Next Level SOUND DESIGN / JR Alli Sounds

Now to give an audible cue that the clip is slowing down, I'm gonna add a bass drop. And with that added, it gives it that really cool like sound. Check it.
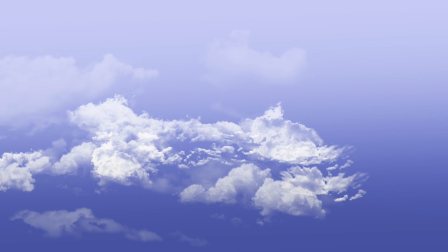Okay, moving on. Got it! Hey, stop messing around.
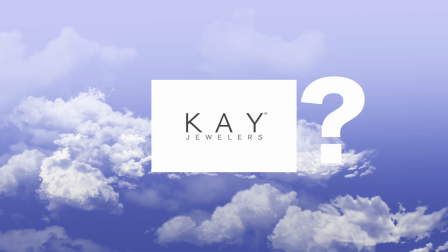We got a tutorial to get to, okay? I'm so sorry.
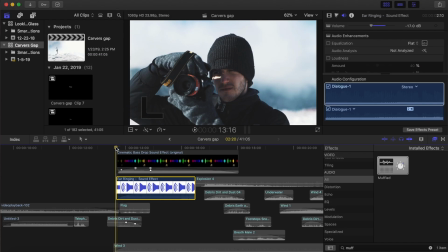Next, we're gonna add this sound effect called ear ringing. Cool, so we'll add that in there just to give it a little bit more depth. I know right from the beginning I wanna hear my clothes kind of moving from the jump.
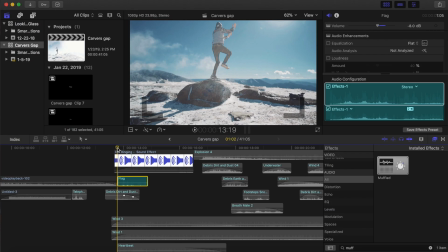So for that, I used a flag sound effect from Final Cut. Shows that my jacket's kind of flapping in the wind from my jump. From there, I wanted to give some ambience to the scene. So we're on top of a mountain, It was very windy, so naturally I'm going to want to add a wind sound effect.
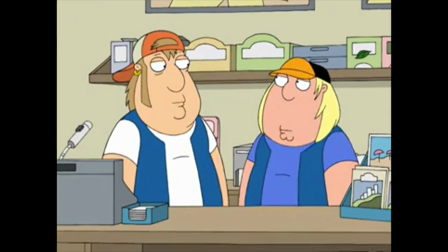Oh, you're smart.
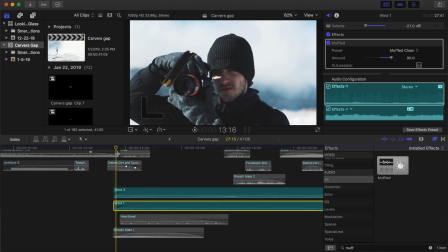So I stacked wind 1 and wind 3, adding a muffled effect to wind 1 kind of to lower the harshness of it a little bit. So with that, it's sounding something like this. Once that was built out, I wanted to add a little bit more artificial sound in there. Again, we would never hear the heartbeat or me breathing from this angle. I already said that. But it just helps sell the effect that I'm focused in.
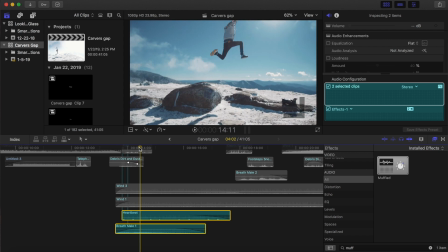So, for that, I just added breath male 1, exhaling as I jumped off the rock, and a heartbeat underneath. That sounds like this. To the breath male, since we're in such a vast open space, I added the cathedral effect to kind of give it more of an echo, more reverb to it, so that it didn't sound like I was just breathing right into the microphone. Kind of gives that distance, that depth that we were talking about earlier. So all that together sounds like this. The last step is I wanted to add a little bit more Foley. So we have my clothes kind of blowing in the wind in that beginning part, but I also wanted to hear my foot come off that rock.
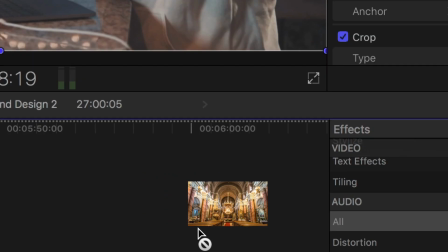So for that, I went ahead and grabbed our trusty old dirt and debris sound effect, added a cathedral effect to that, and it gives it just a little bit of texture when I'm jumping off that rock.
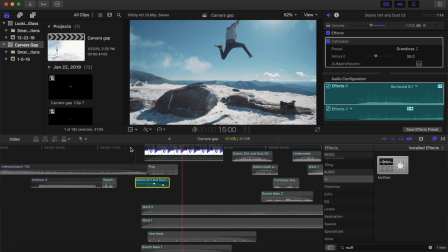Take a listen. Super cool. It's really super cool. So all those little details and sounds layered together can create a scene like this.
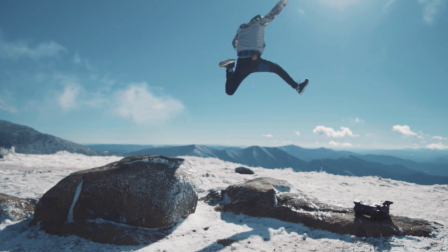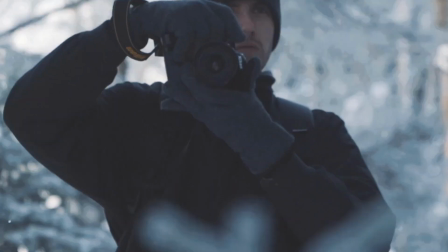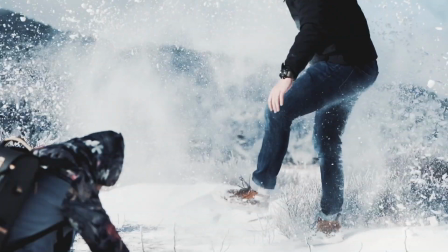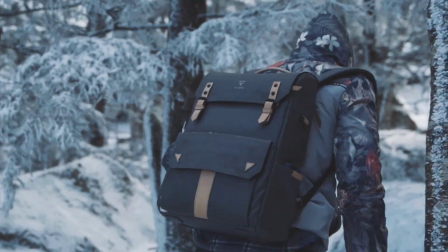Use sounds that you think would never work in a scene and just plug it in and see what you can get. Yo, what's good, dog?
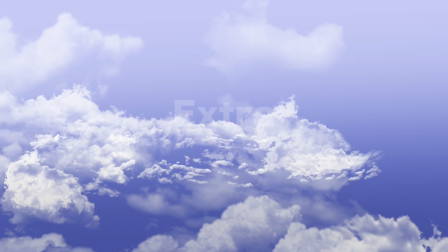Player boy, man. Hey, I got an extra tip for you today, brother, man.
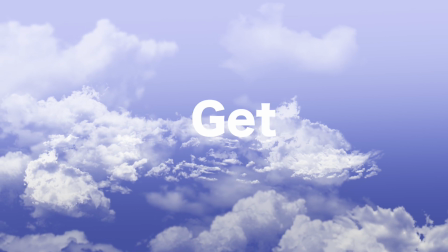Come on, let's check it out. For example, one of my most favorite sounds right now is a bell ringing in reverse, and it gives us a sound effect like this.
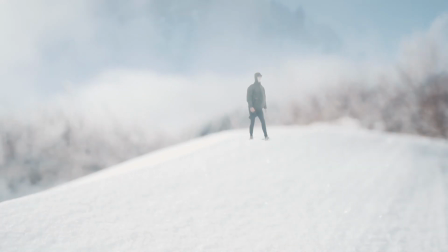I hope this video was helpful, and I'll see you in my next one. Bye, guys.